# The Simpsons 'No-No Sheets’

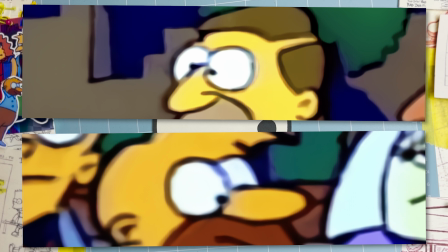(4:09)
The bus stop has some rule-breaking pupils, though only partially. The shapes are nice and round, and the sizes check out.
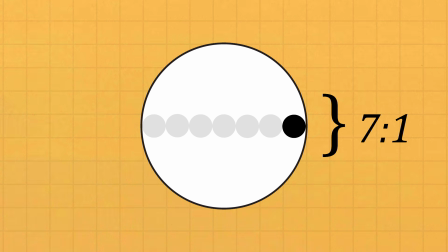(4:16)
I learned that the pupil-to-eye ratio should be approximately 7:1. Too small, Bart believes in conspiracy theories.
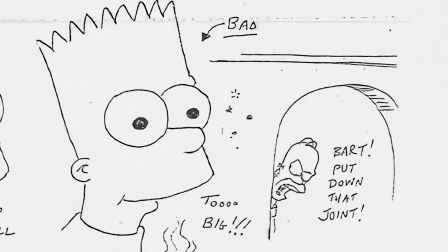(4:23)
Too large, Homer's a buzzkill. You can spot large pupils all over the early seasons, before the ratio was codified.
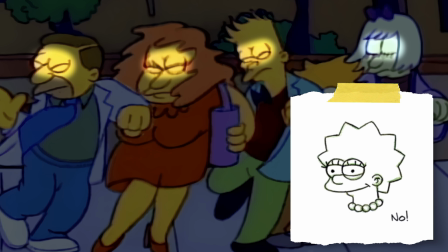(4:30)
Sticking with the eyes, eyelids adhere to the original rule sheet, no circles. This was corrected sometime between layout and animation.
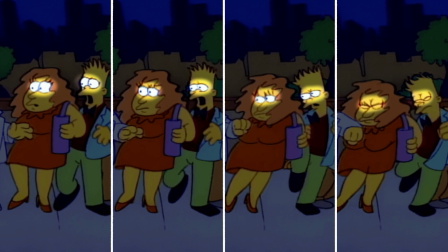(4:38)
The blinking, however, does not follow the standard 4-frame cycle. In the Simpsons universe, both the top and bottom eyelids should meet in the middle.
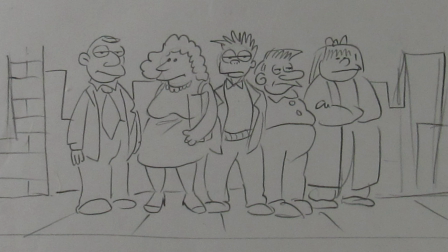(4:46)
Unless you're Milhouse. Nobody's like Milhouse. Though Silverman's original drawing gave a couple characters those special eyes.
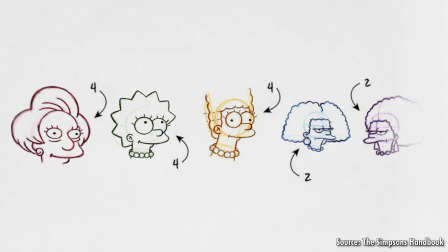(4:53)
It's an unusual sight in Springfield, almost as unusual as seeing more than 4 eyelashes per eye.
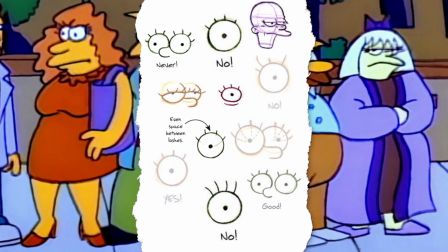(4:59)
Only 2 people at the bus stop have eyelashes, and they pass most relevant tests, though left's placement is a bit off.
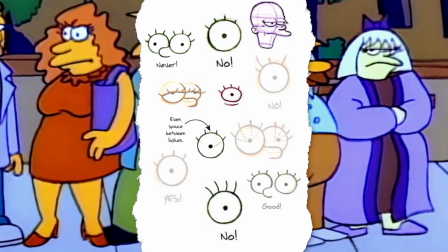(5:06)
It's easy to overlook this attribute, even though eyelashes help define a character.
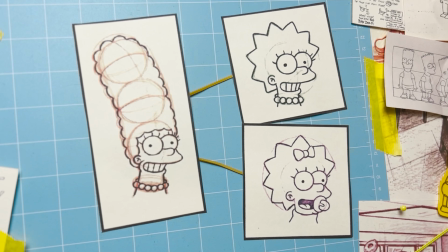(5:10)
For instance, Lisa and Maggie have their mother's lashes, but Maggie has fewer because she's a baby.
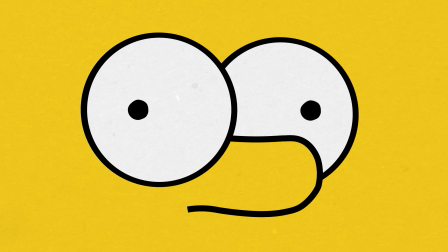(5:15)
When it comes to eye placement, I thought we had more rule breaking going on, but it was a false alarm.
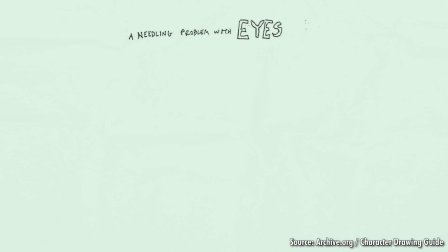(5:21)
See, there's, quote, a needling problem with eyes that annoys directors to no end.
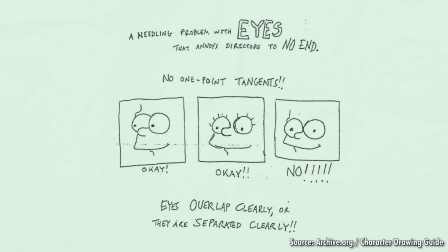(5:26)
No one-point tangents. Either eyes overlap clearly or they are separated clearly, unless the character is wearing glasses.
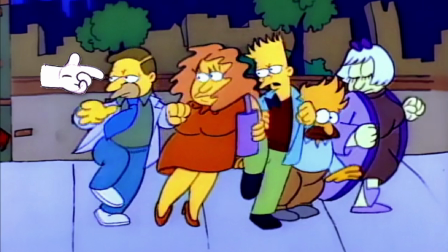(5:33)
Well, these eyes are barely touching, and so are these. Then I kept reading.
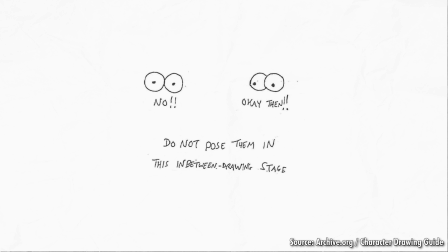(5:38)
Do not pose them in this in-between drawing stage. In-between drawing being the key words.
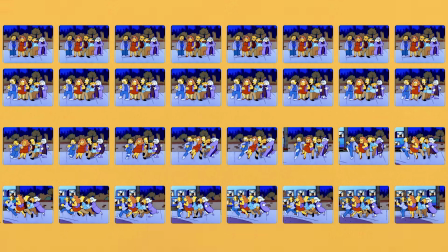(5:44)
These one-point tangents exist only for a few frames of animation, when the characters are in between their standing and running stages.
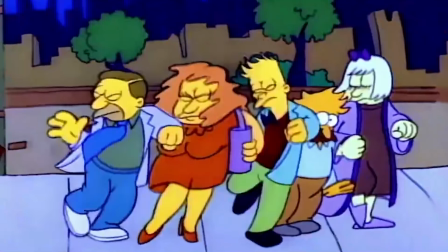(5:50)
You would need to pause the show at just the right time to even notice. But we'll be coming back to these topics later.
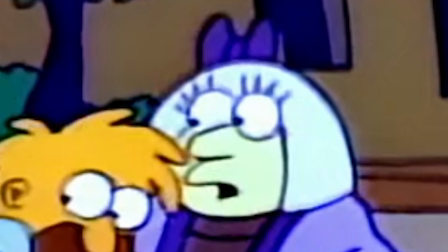(5:56)
For now, we've covered the eyes, unlike this character's hair. Transitioning to the hair, and we have some major rule violations.
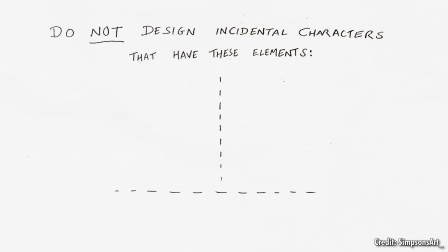(6:05)
Quote, do not design incidental characters that have these elements. 1. Hair and head the same, and 2. Homer beard line. In other words, don't out-Simpson the Simpsons.
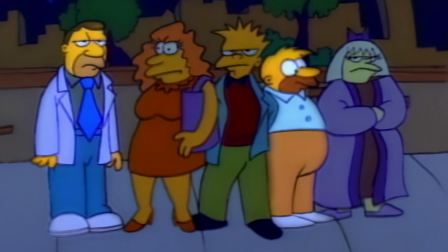(6:16)
A couple people at the bus stop have Homer beards, and these 2 have their hair color matching their heads.
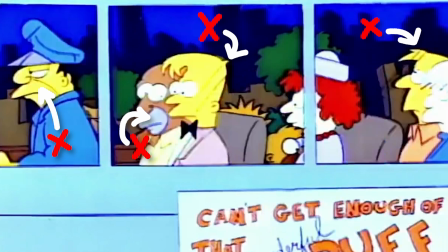(6:21)
There are even more broken rules if we include the bus driver and passengers, which we should, because the bus was meant to be studied.
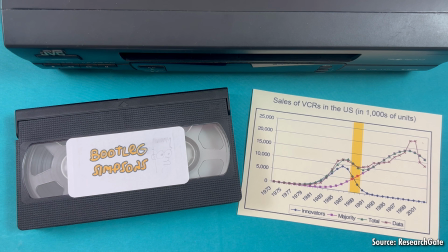(6:28)
See, The Simpsons was often referred to as the first VCR television show, meaning that it debuted around time US adoption of the technology was booming.
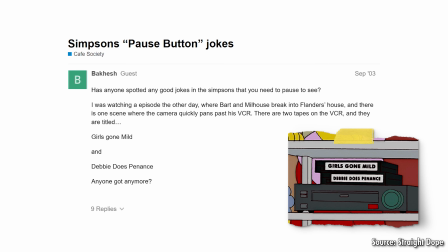(6:37)
Crew members would occasionally hide blink and you miss it jokes in the show to reward those with the ability to pause.
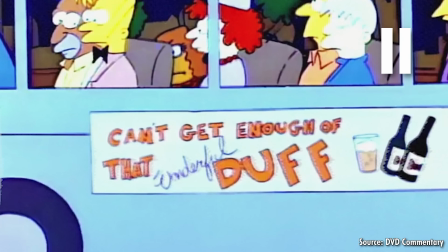(6:42)
One of the very first of these freeze frame Easter eggs is the Duff sign on the bus. You were encouraged to pause the show when the bus appeared.
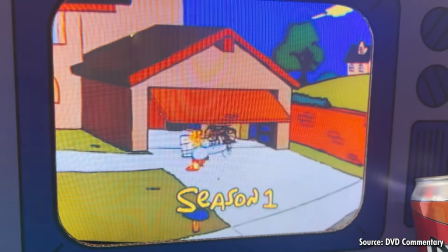(6:49)
We can thank VCRs for replacing this simple shot of Lisa in the Season 1 opening credits with this sprawling shot of Springfield in Season 2.
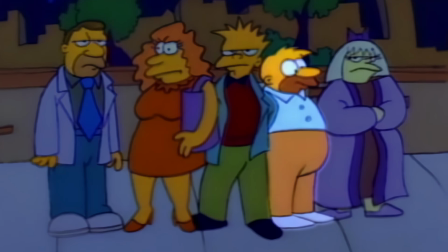(6:57)
Back to the hair. This character's hair may not have always been head-colored.
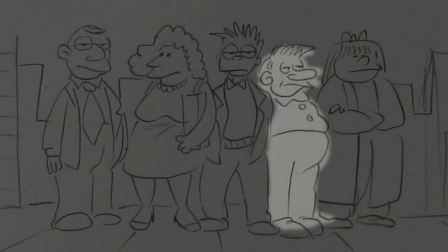(7:01)
Silverman's original drawing gave him a different hairdo, something closer to maybe Kent Brockman?
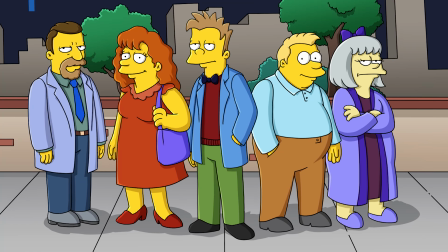(7:06)
Regardless, the new and improved designs fix any hair issues. Head-colored hair was dyed, and when it comes to facial hair, one character grew a fluffier beard,
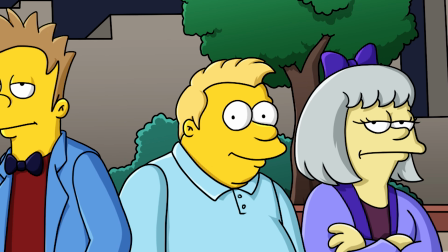(7:14)
and the other went with a clean shave, resembling a distant cousin of Barney, perhaps?
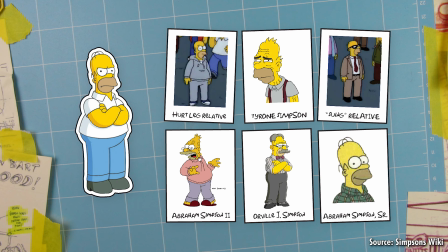(7:19)
Speaking of relatives, quite a few of Homer's family members share his signature beard line.
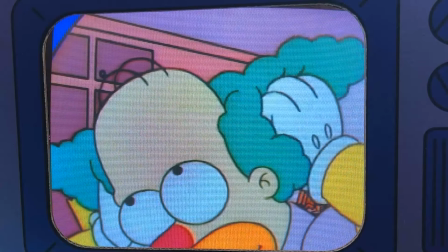(7:23)
And Krusty the Clown's makeup bears a resemblance because, fun fact, Krusty was originally planned to be Homer in disguise.
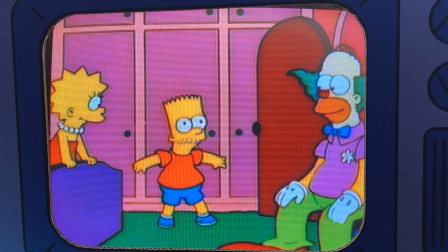(7:31)
This plan fell through early on though, and the makeup is a holdover.
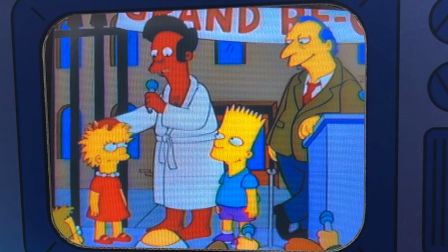(7:35)
Fast forward to Season 7, and Lester and Eliza also look like they break hair rules, but they deliberately out-Simpson the Simpsons, so they get a pass as well.
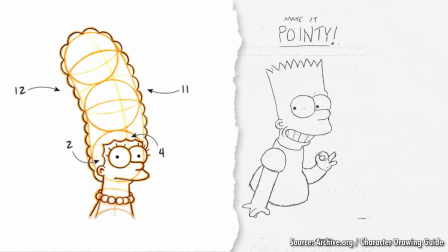(7:43)
Most of the other hair rules I found are character specific, like how many loops are in Marge's hair, or how many palm leaves Sideshow Bob has.
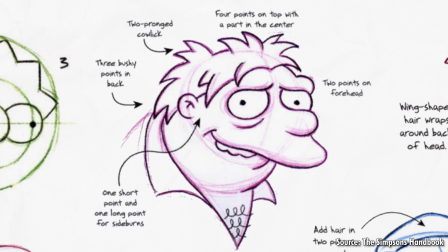(7:50)
My takeaway is that hairdos are explicitly defined. Even seemingly messy hair, like Barney's, is constructed using 13 specific points.
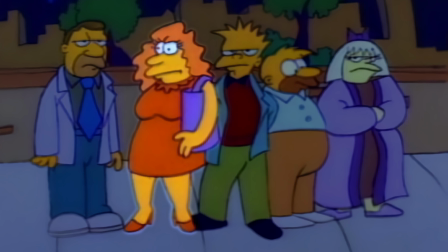(7:58)
This squiggly hair doesn't look like it's following any particular criteria. The number of loops changes several times.
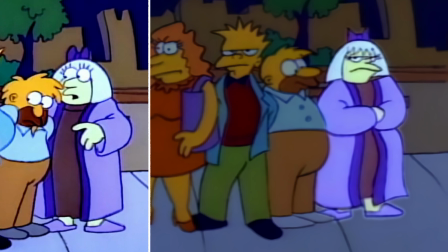(8:04)
Then we have the character on the right. Her hair gains great detail after a head whip.
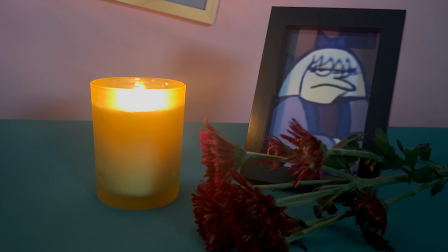(8:09)
Who is this fine-haired pedestrian, you ask? Well, I don't know, but she reminds me of Mrs. Gross.
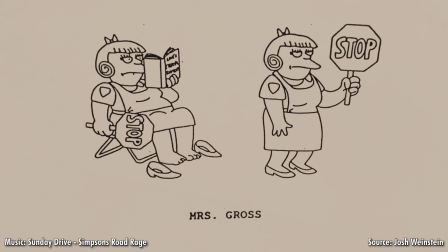(8:15)
Mrs. Gross was a planned Season 1 character who would have served as Springfield Elementary's grumpy crossing guard.
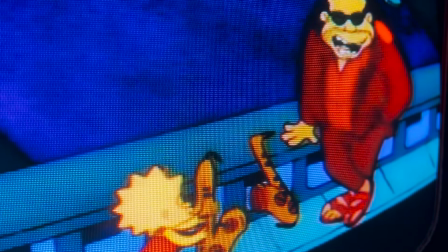(8:21)
She was supposed to make her speaking debut in Episode 6, Moaning Lisa, but the scene was scrapped, and all that survives is the script.
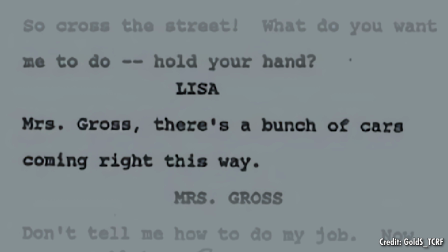(8:28)
When Bart and Lisa go to cross the road and see oncoming traffic, they complain. Mrs. Gross hits them with a, "Don't tell me how to do my job."
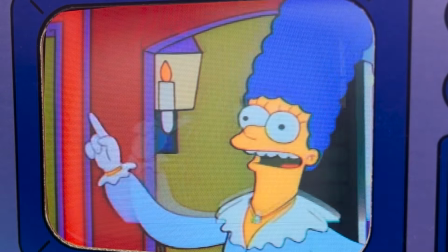(8:35)
Underneath all that anger is a talented singer. Mrs. Gross was originally a performer in Season 4's A Streetcar Named Marge.
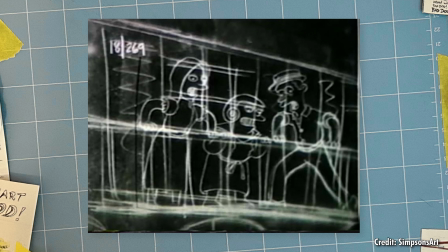(8:42)
This time, her character made it all the way to the animatic, but didn't make callbacks.
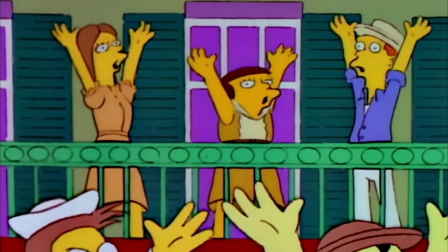(8:47)
She was replaced in the final animation. Missing the bus, once again.
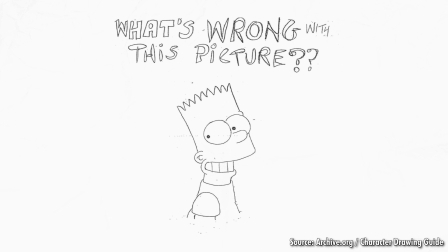(8:52)
Moving on to the next section, can you figure out what's wrong with this drawing of Bart? Pause if you need to, it's subtle. The answer is the teeth.
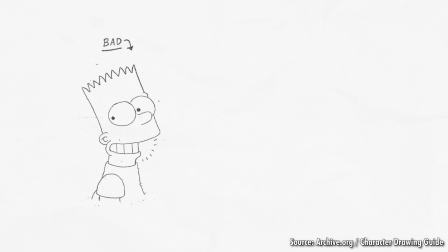(9:05)
The drawing looks ever so slightly off because Bart's teeth are too vertical. They don't match the shape of his head.
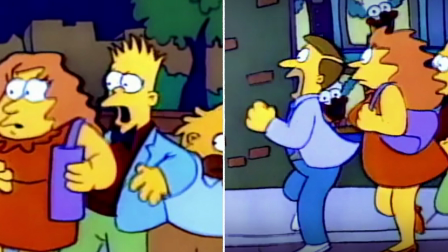(9:10)
As far as we're concerned, there are 0 teeth at the bus stop. If mouth profiles were drawn with depth, we might be able to see something.
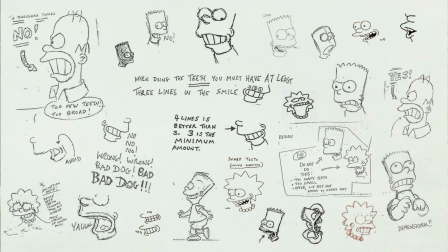(9:18)
And if we could see teeth, there are quite a few rules they'd need to follow. Teeth are emphasized all over the character sheets.
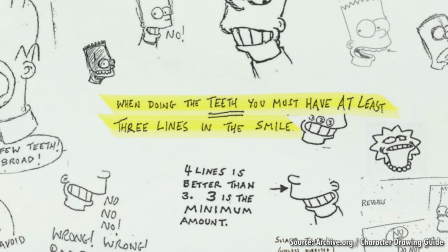(9:24)
When doing the teeth, you must have at least 3 lines in the smile. 4 lines is better than 3, 3 is the minimum amount.
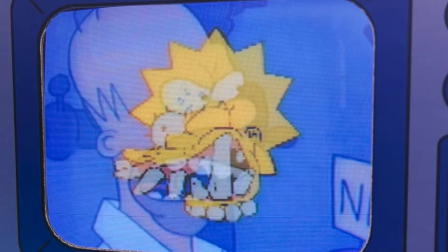(9:30)
Don't draw teeth too small, and only use sharp teeth when directed, like in Last Exit to Springfield for comedic effect.
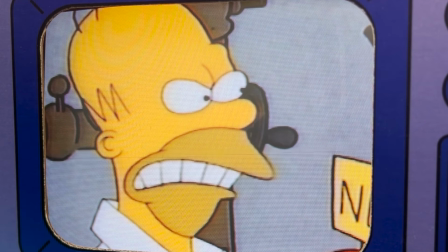(9:38)
This sharp-toothed Homer from the Tracy Ullman Show was years before the rule was established.
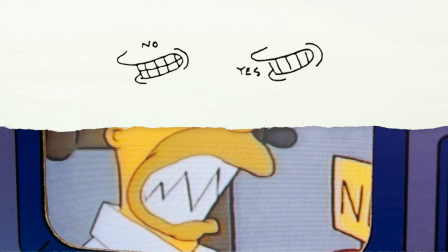(9:42)
It also retroactively breaks 2 additional rules. 1, never draw a line through the teeth, and 2, no demonic expressions.
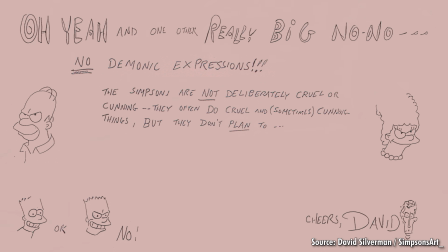(9:50)
In the words of David Silverman, the Simpsons are not deliberately cruel or cunning. They often do cruel, and sometimes cunning things, but they don't plan to, they just react. They don't think, I'll do this and get back at them, nyahaha. Their minds don't work like that. They're impulsive, reacting to the situation immediately, without premeditation.
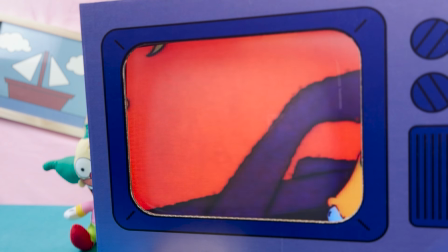(10:08)
If you're wondering why this rule was established, look no further than Season 1, Episode 4.
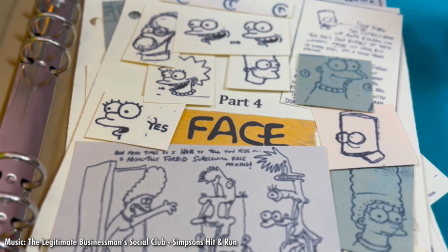(10:15)
Let's look at a friendlier face. Okay, good.
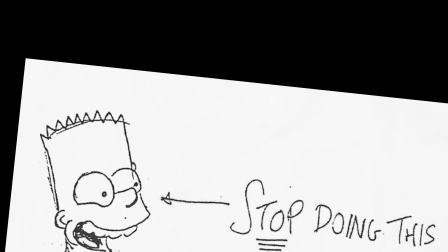(10:20)
Happy Bart. Quote, stop doing this cutesy, curved up happy eyeball line.
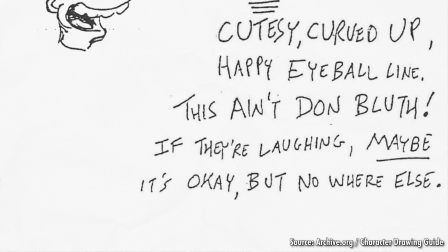(10:26)
This ain't Don Bluth. If they're laughing, maybe it's okay, but nowhere else.
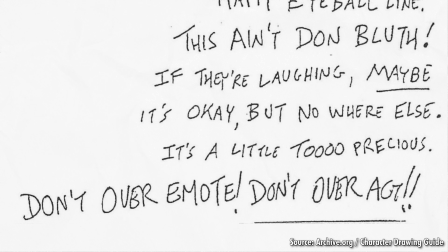(10:31)
It's a little too precious. Don't over-emote, don't overact. This ties in with Groening's whole less is more approach to animation.
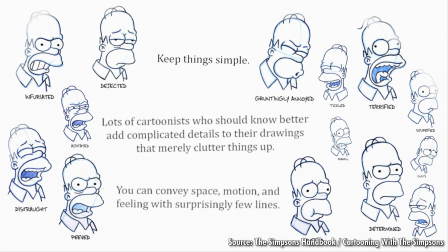(10:39)
Quote, keep things simple. Lots of cartoonists who should know better add complicated details to their drawings that merely clutter things up. You can convey space, motion, and feeling with surprisingly few lines. The Simpsons is a masterclass in this.
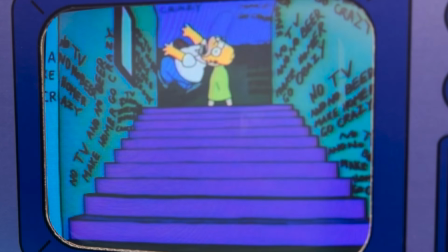(10:53)
Just a few small line changes can drastically alter the tone of a drawing. And I can think of no better time than now to bring up the face.
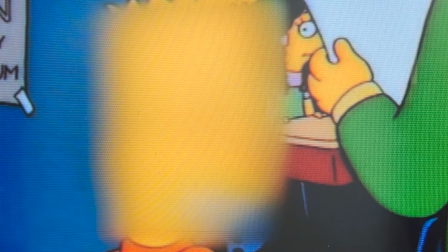(11:01)
A face so polarizing it's no longer used. A face so noteworthy it comes with a disclaimer.
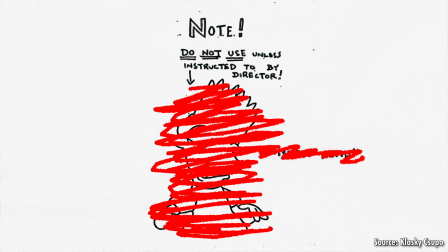(11:07)
Note, do not use unless instructed to by director. A face known only as Twister Head.
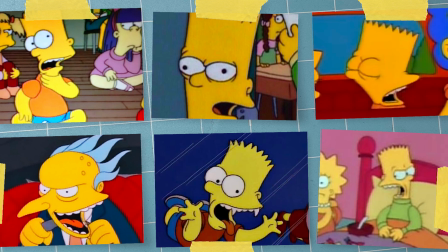(11:14)
Twister Head was used a lot in the early years of The Simpsons.
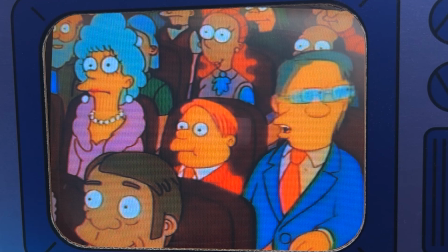(11:17)
While it was occasionally used as an in-between frame for fast head turning, it was primarily used by Bart emphasizing certain words.
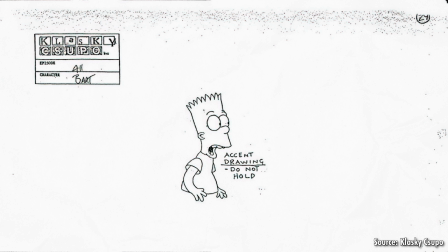(11:25)
Twister Head falls into the category of drawings known as accent drawings. Accent drawings aren't meant to be held very long, 1/12 of a second usually.
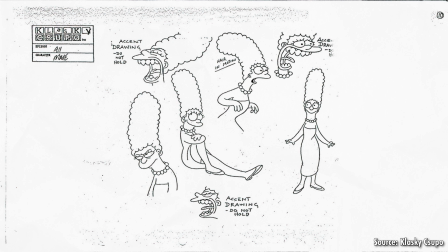(11:33)
They're brief, serving only to enhance an animation. Stretch Your Mouth is another accent drawing, and it too comes with a caution.
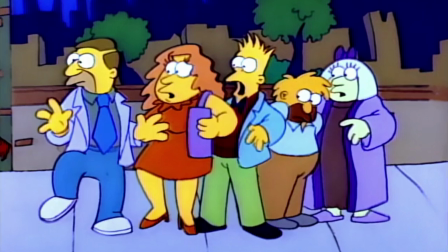(11:40)
We don't see many, if any, accent drawings at the bus stop. There are some exaggerated reactions, but nothing that looks like this, and that's okay.
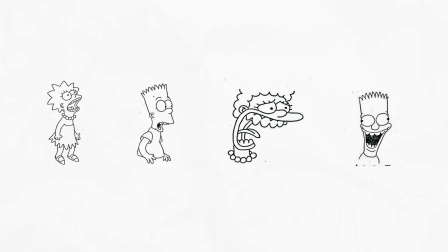(11:49)
The fact so many accent drawings look unsettling is proof that the animators are following the rules.
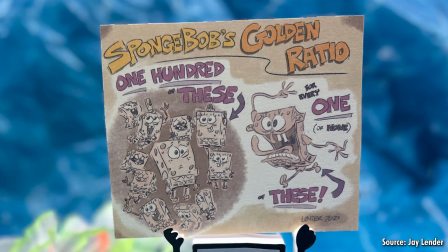(11:54)
They're not overusing these. I'm reminded of this drawing by Jay Lender, SpongeBob SquarePants storyboard artist.
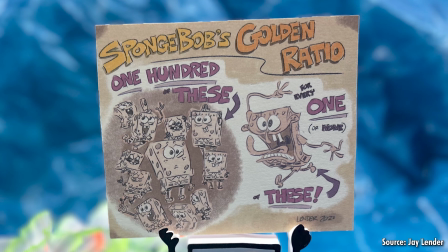(12:01)
For every one over-the-top expression, draw 100 normal expressions, at least.
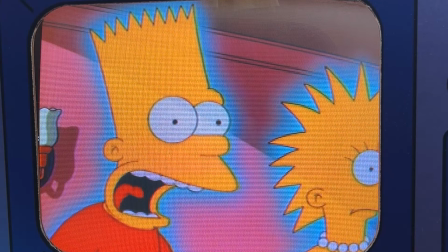(12:06)
Twister Head would be phased out sometime around Season 8, coming back in Treehouse of Horror 25 when the Simpsons family meet their former selves.
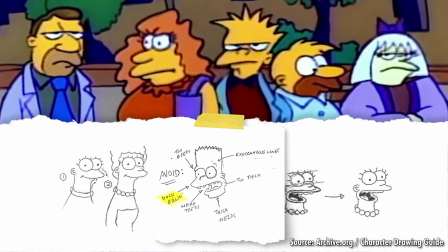(12:14)
Continuing on with the bus stop faces, lips are well defined and not too pointy, with no signs of what is known as duck billing.